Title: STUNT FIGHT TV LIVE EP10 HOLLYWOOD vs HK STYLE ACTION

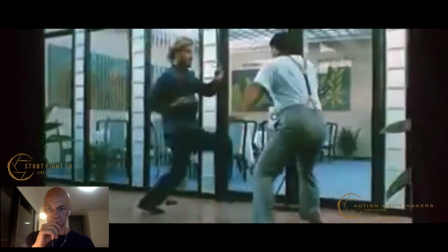So
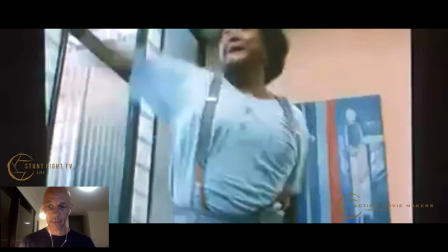there you go. I mean, here he gave the same side kick, but can you see the difference?
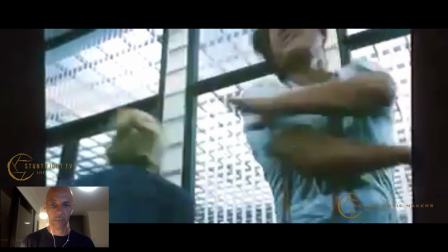And I'll do it frame by frame so you can actually see. So here's a nice low angle.
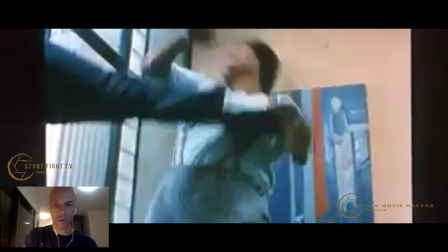So as they kick, boom, you just see the foot coming through, so the whole leg coming through, hitting the chest.
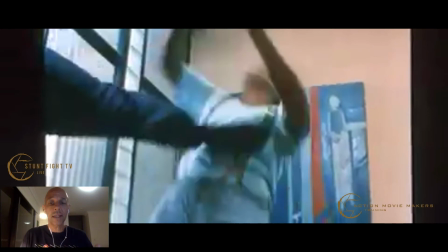Okay, so we can see the kick completely. In the other scene we can't even see the kick, but this one we can see the whole thing. And what's interesting is that if you draw, let's see if I can frame it here.
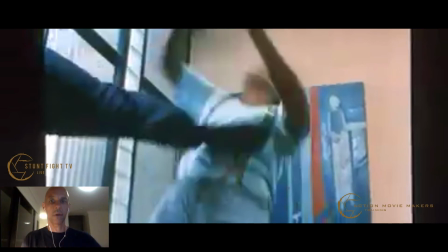If you draw a cross over the frame, the action happens in the middle, and that's another big difference, And they also Hong Kong always frame action in the center of the screen of the frame,
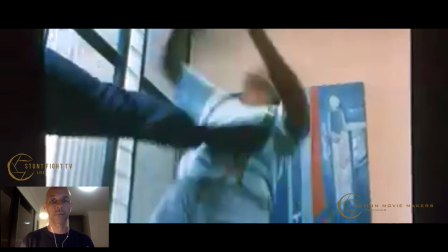because naturally when you look at a screen, naturally you focus in on the middle. You're not really focusing on the sides of the screen of the frame. You naturally focus in on the middle. So that's where they want to see the impact.
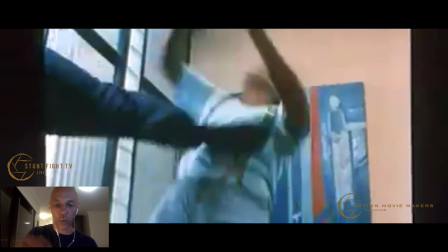That's where they want to see the action, because this is where you can best tell the story.
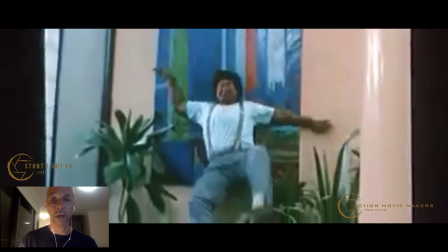So that's something that I love what they do, and that takes practice. It takes a lot of practice. So the camera guy has to be on point,
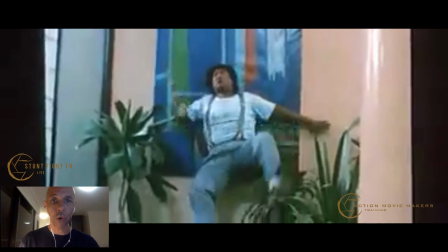and also you as a performer have to be quite accurate, so you're always hitting the target where you're supposed to hit the target, so the cameraman can work in sync
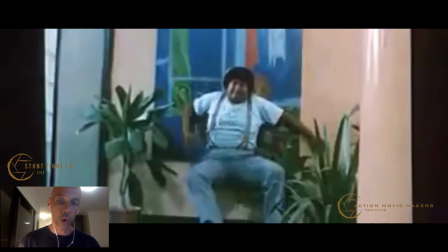with your performance.
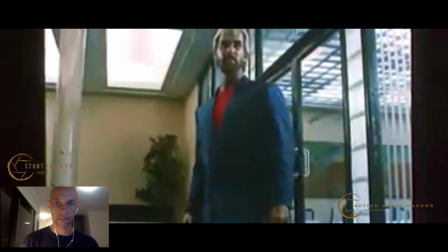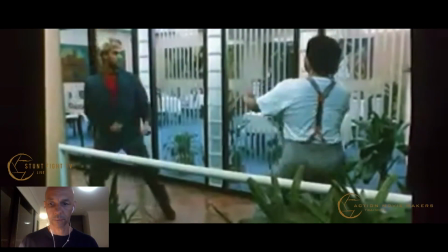There's another nice example where he gives a punch to the stomach.
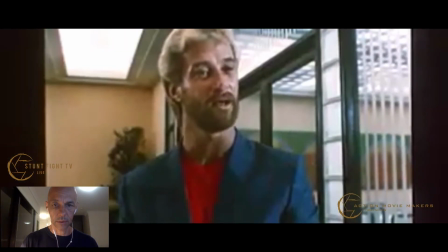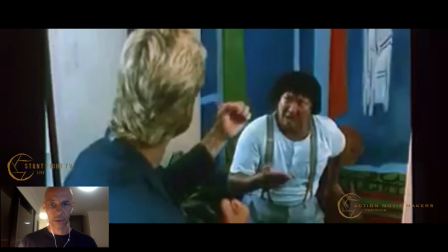Let's try and find it.
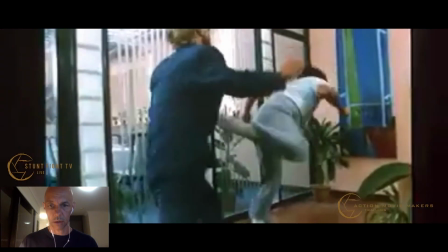Now, even though that was a wider shot for the kick, as you can see, it is beautifully framed right in the center.
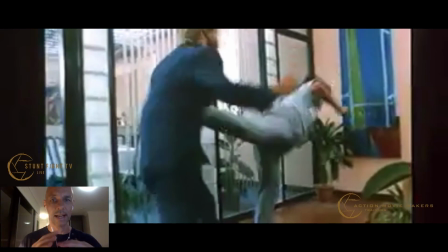Like, this is almost picture perfect center. You can see the beautiful cross. If you make a diagonal cross from corner to corner, the action is right in the center, which is absolutely beautiful.
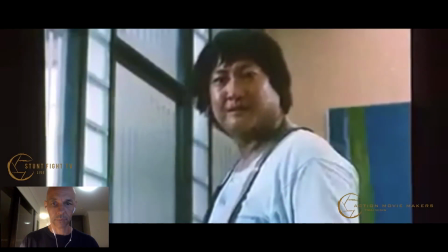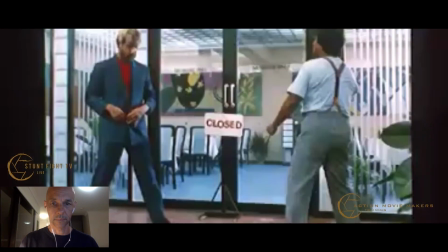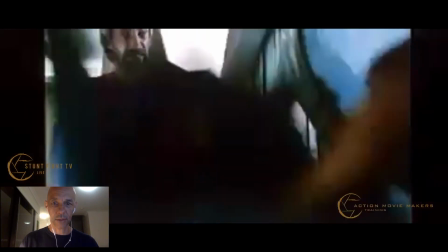Okay, so nice. I think he's do a punch to the stomach. There we go.
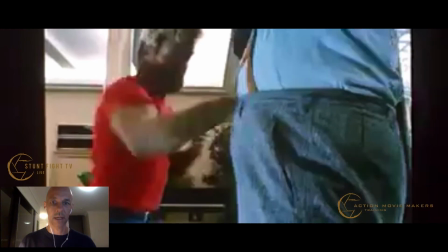So as he does a punch to the stomach, framing that is beautiful as well. Again, it's right in the center of the frame, so you can see it really, really clear.
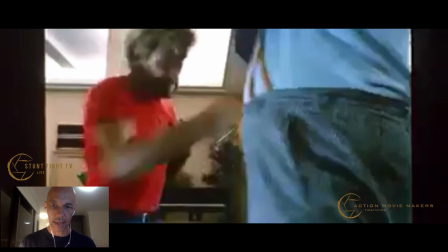So they go from a wide shot into a mid shot, and you can see the punch and the impact point.
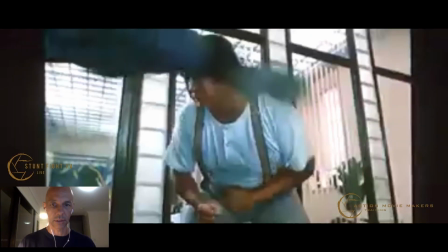Beautiful. And the kick as well. And the kick is a bit high in frame, but that's okay.
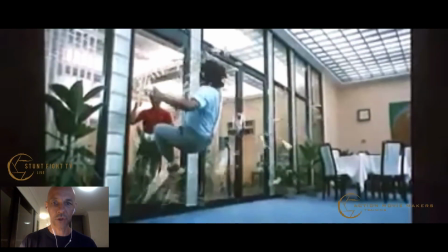Not every shot is exactly in the middle,
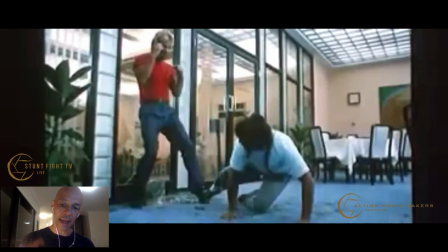but we just see the leg, and we don't see the whole body, which gives you more impact.
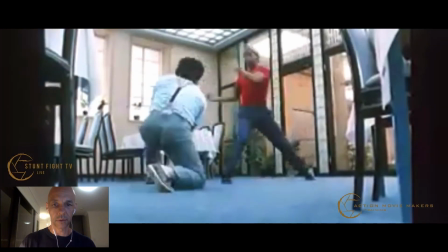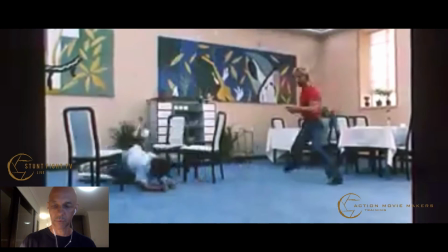If you go back, and again here,
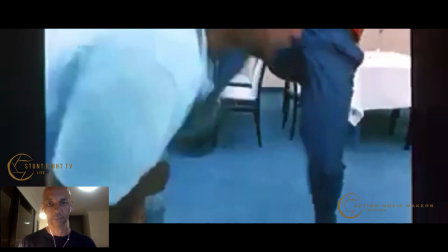boom, kicks him in the chest, beautifully centered. Cool, so that's another big difference.
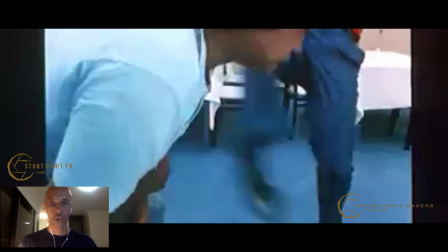Let's go back to Richard Norton.
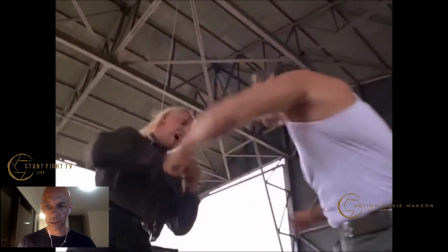So if I go back to Raging On with Ron Vrieken, and I'll just point out a couple of differences.